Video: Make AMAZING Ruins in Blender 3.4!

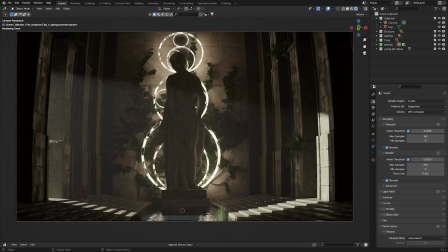Hello everybody and welcome back to the channel. My name is Michael Sterman and this week we are going to be taking a look at this ruins scene that I made here in Blender and kind of breaking it down and helping you guys figure out how exactly you're going to make a similar scene back at home.
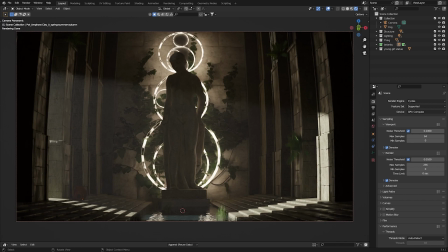So last two weeks ago, you guys really blew up my dark hallway video and I thought that it'd be best for us to do something similar this week, so to give you guys really what you want. So let's get straight into it.
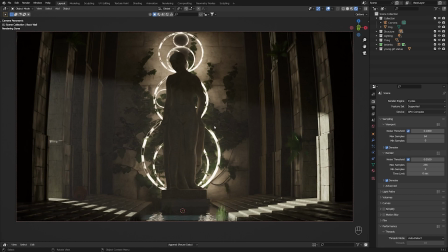So just to start, let's kind of take a look at the scene as a whole. So let's get out of rendered view here back into solid view.
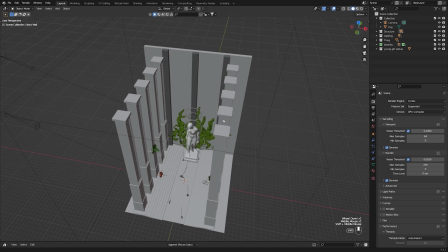And as you can see, for the scene itself is super, super simple.
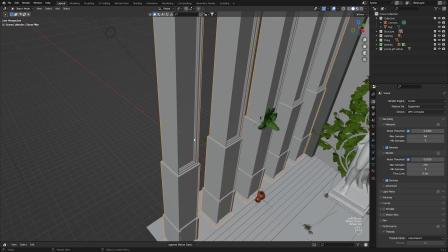You just have these pillars, which I've custom modeled myself and kind of added them to my asset library so I could just import them in.
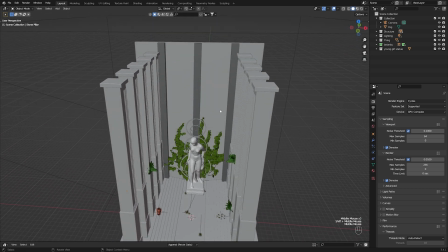Then you got this, kind of back wall with the three supporting pillars here.
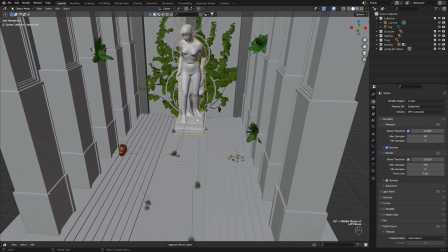And of course you have the scene itself. So as you can see, the main focal object that we have this time around is not really a light.
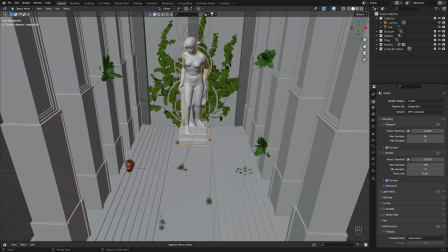Well, there is some light, but it's kind of this statue that I kitbashed in from Blender Kit. So if you guys would like to download Blender Kit, I have a link to that in the description below.
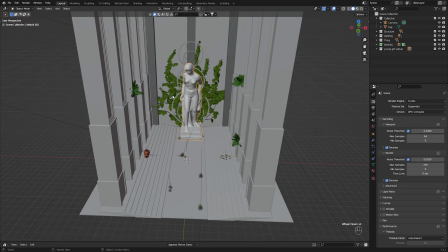Just click it and you'll be able to import models into Blender seamlessly. So then you can kind of see, like, you have these steps, the water texture,
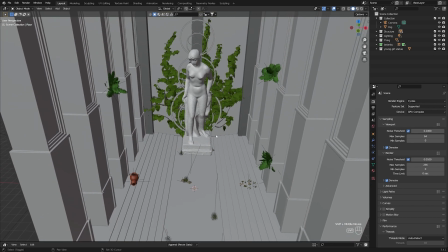and you can kind of see like the plants growing around, kind of suggesting that the ruins itself is somewhat abandoned. Then you have this light source in the back, which I'll call the thing. So if we just isolate it here, so this is what it looks like without the statue in the way.
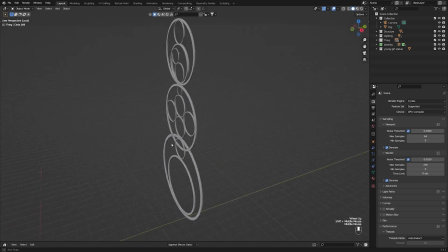It's really just a random series of circles that I kind of extruded and packed together into a vertical line. Anyway, this isn't really the focal point of the image, so that's all right. It just serves as like a supporting light in the background. So yeah, so that's the scene as a whole.
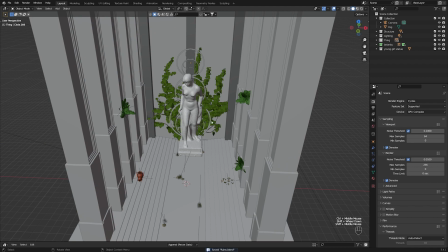One thing that I do have to work on the scene before I can safely say that it's a completed piece 100% is to add some kind of destruction or some kind of wear and tear to the stairs,
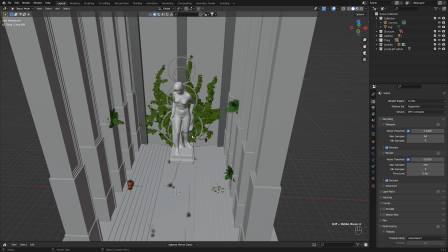to the pillars, and to the statue to make it kind of seem much older. But I'm quite happy with what the scene looks like now, so we're going to be sticking to this and I'm going to be telling you guys how to make it. So something that's done a little differently in this scene than I did in the previous one was that I actually didn't decide the focal object at first.
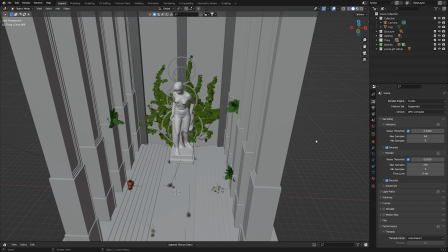So I was actually more deciding on how the scene should look like instead of what the object should be. So let's kind of just take everything away here and let's just take a look at the structure.
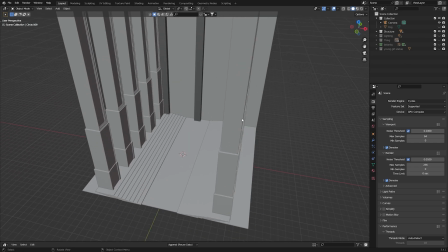And we'll take away the fog as well. So as you can see in the structure here, like, it's fairly simple.
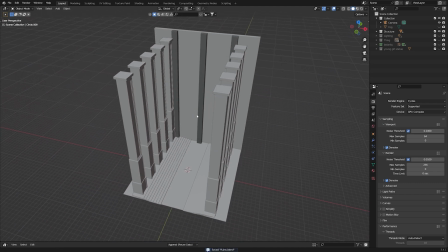Like I said, these are pillars that I've modeled earlier and I just imported them.
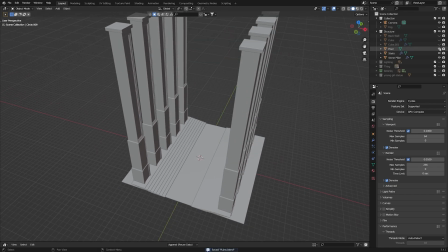So if we open the structure here and let's just take everything away but the stairs.
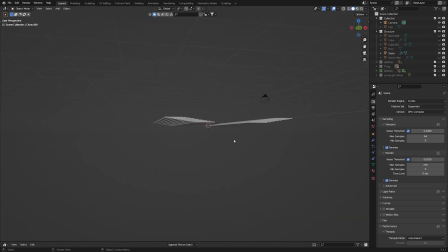So I kind of started with this.
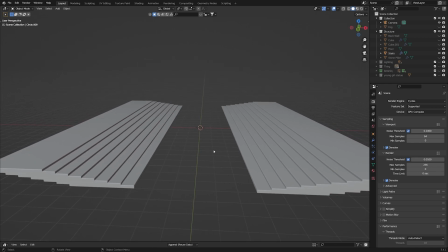I knew that I wanted some sort of middle pattern here where there was something here and then stairs going up to the side.
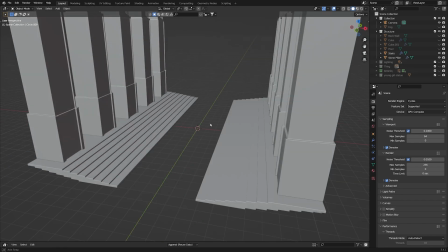And then from there, I added in the stone pillars and it's pretty simple.
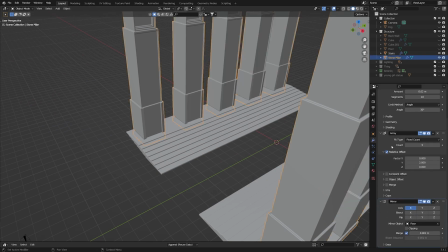It's just this with an array modifier, as you can see.
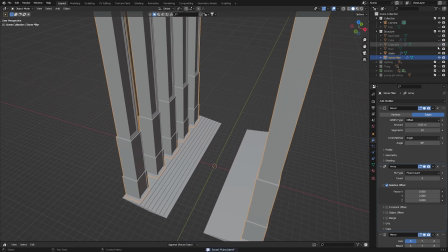And then from there, I realized we needed something for the floor, so I added that with a,
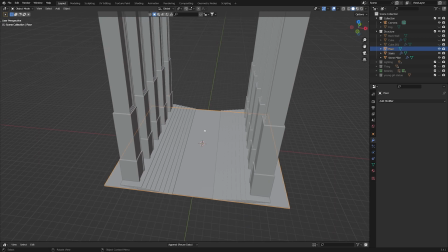I added it with a water texture that I had previously, and forgot to turn on screencast keys.
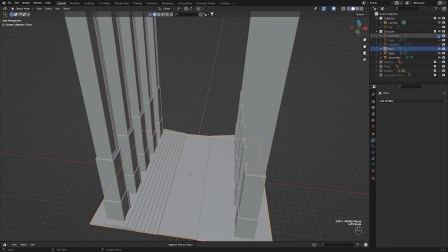And then from there, I decided that we should have a back wall, and as you can see, the back wall is super simple.
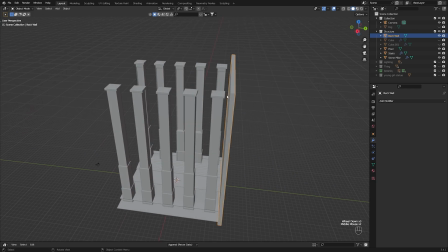It's just a cube that's scaled up with no modifiers or anything,
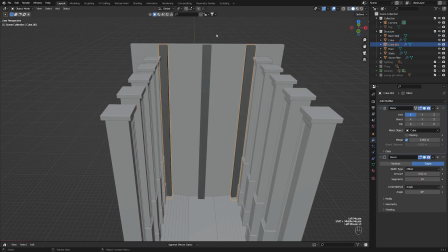and then we added some supports to the wall later on to make the thing look, the scene look a little bit more vibrant.
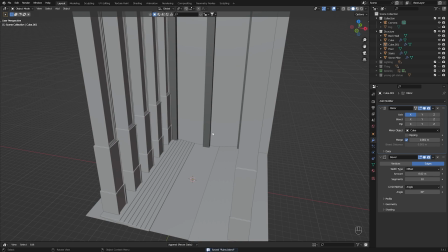And then from here, we kind of have an idea of what the scene's going to look like, and then we can start deciding on whether we want a statue, some kind of light fixture,
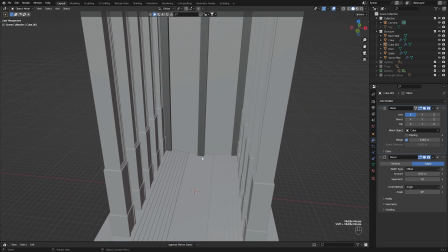or we want a person in the middle of the scene. So from here,
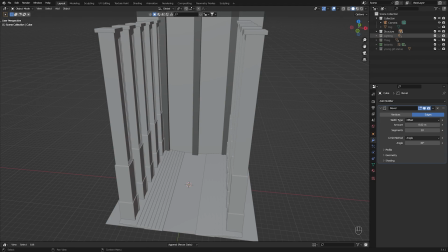from the structure, I started working on the thing in the middle here. So I'm going to select these objects and I'm going to isolate them by pressing slash.
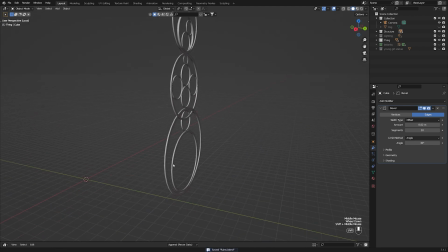So as you can see here, this is also really, really simple. All I did was shift A and add in a circle, rotated it 90 degrees on the x-axis.
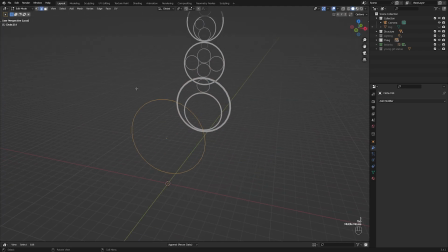You can see here, scaled it up. And in edit mode, we extruded and scaled in. And then selected everything and extruded on the y-axis to get you this kind of ring shape.
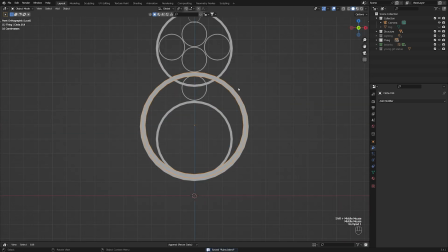I chose not to use a torus for this because I wanted a shape that's a little bit more rigid. As you can see some flat edges here. And then from there, I just kind of got creative with how I placed the other circles.
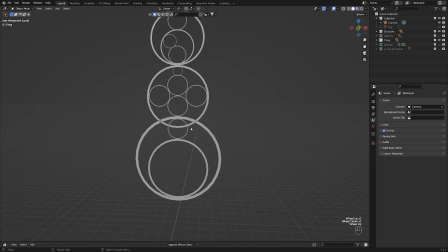I wanted to kind of get this effect where they were all touching the edges of one another. And yeah, I think it made for a really good thing to put in the middle of the scene.
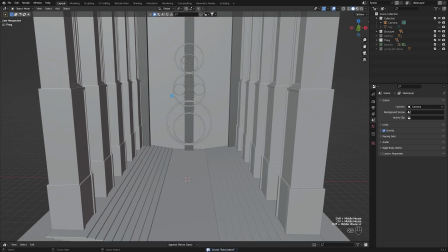Like that. But then obviously later down the road, I kind of decided that just the one thing wasn't enough and I wanted to add something else.
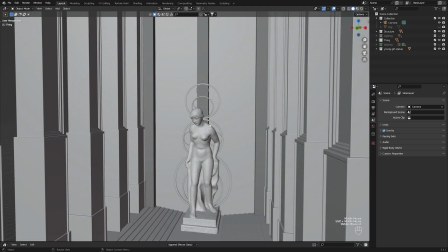So I kitbashed this statue Just a statue that I got from Blender Kit.
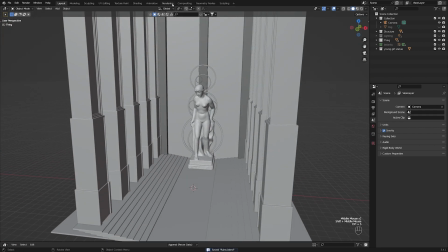Again, I'll put the link in the description if you want to look it up. So all I did was look up statue.
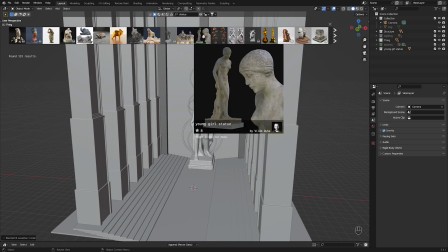And see, there are so many here that you can pick, but I picked this one called Young Girl Statue. And then you just drag and drop.
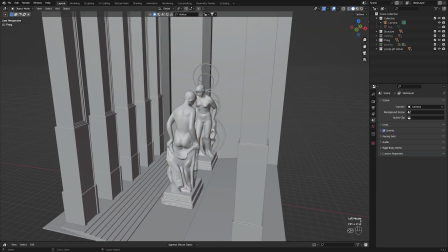And then you can scale it up, scale it down, whatever. So that's how I got this statue in the middle.
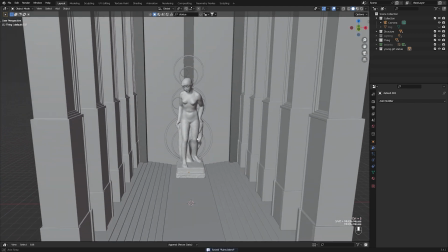And at this point, you know, the scene was looking pretty good. But the problem was that I had deleted the world settings when it comes to the lighting.
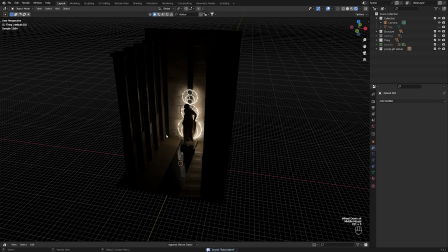So the, you know, the image was completely dark and I didn't really want that.
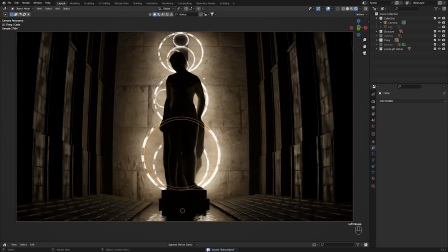As you can see here, I textured the light fixture in the back a little later, but we'll get into that after.
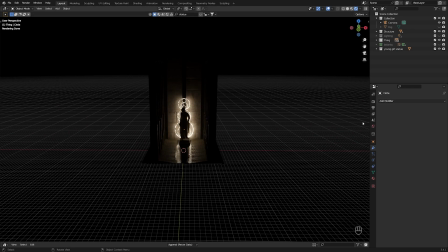So yeah. So from here, let's just get rid of the thing here in the middle.
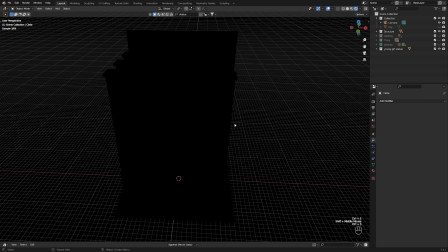So it's the scene is completely dark. And as you can see, like, I deleted the background in the world, so it is completely pitch black.
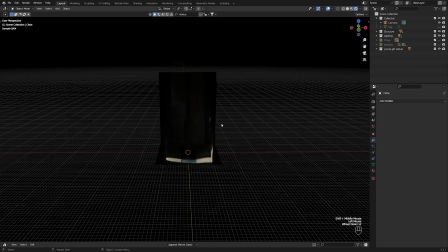And that's when I started doing the lighting. So as you can see here, the lighting setup is pretty simple.
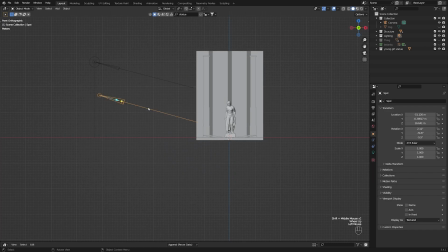It's two spotlights shining into the room. So this is a technique that I got from Max Hay. So you can check out his channel. I'll link it somewhere. And it's basically a spotlight that has a really low radius,
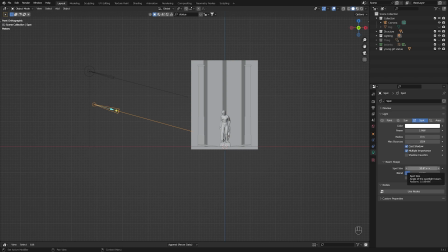a really low spot size to kind of concentrate the light in one area, and then increasing the power to something really, really high, like 1 megawatts. So you can see that effect here,
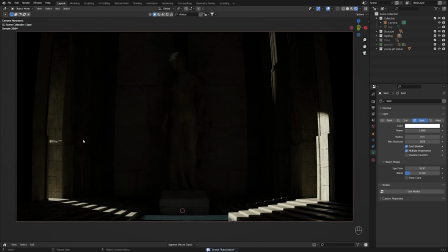like this, and it kind of gives that, like, it gives the illusion of sunlight, but, and again, this scene still feels a little bit blank, so I decided to add in fog to kind of show in the light rays.
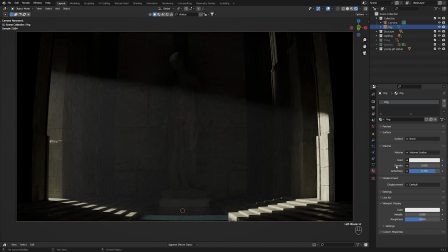If you want to know the settings for my fog, they're really, really simple. It's just a volume scatter node with the density really, really low at 0.005 and the anisotropy kind of turned up.
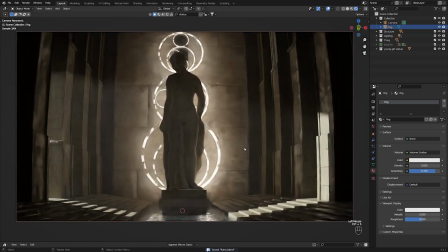And then, of course, combined with the light in the middle, you get this scene where the scene is adequately lit. There's sun coming in from natural sources. There's light coming in from natural sources, and there's also light coming in from artificial sources. So this is kind of like the base scene.
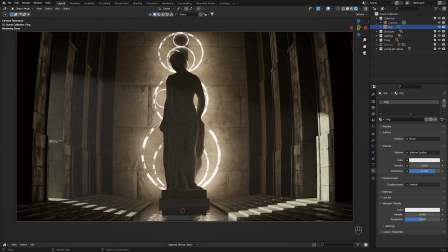And it's pretty much done, but I feel like it's still missing some immersion. The scene itself looks good. The composition is good. The lighting is good. The volumetrics are good. But one thing that I was missing was some kind of wildlife, because
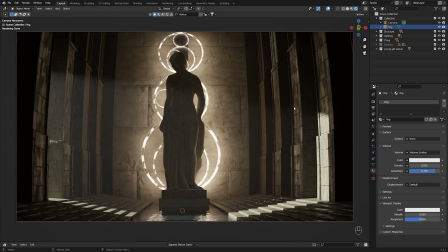in a ruin like this, or in a scene like this, you would kind of think that it's been around for a long time. You know, it must have had, like, plants must have had time to grow and take over the area a little bit. So I use an add-on called Botanic, which is the industry standard when it comes to scattering
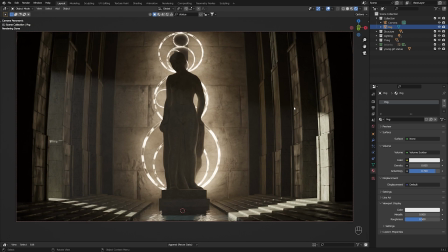realistic plants and other objects, as you will see later. I use the free version of Botanic, which gives you access to around 4% of their total assets, but you can pay all the way up to $300, if I'm not mistaken, to get 100% of all their assets. And yeah, so as you can see here, if I like unhide these,
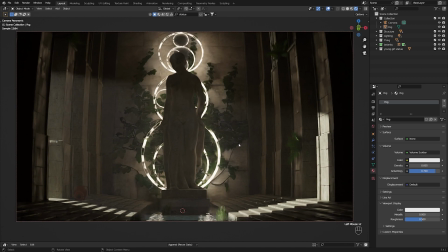so there was a few things that I was thinking about when I used the Botanic assets. The first one is kind of like this giant ivy in the back wall.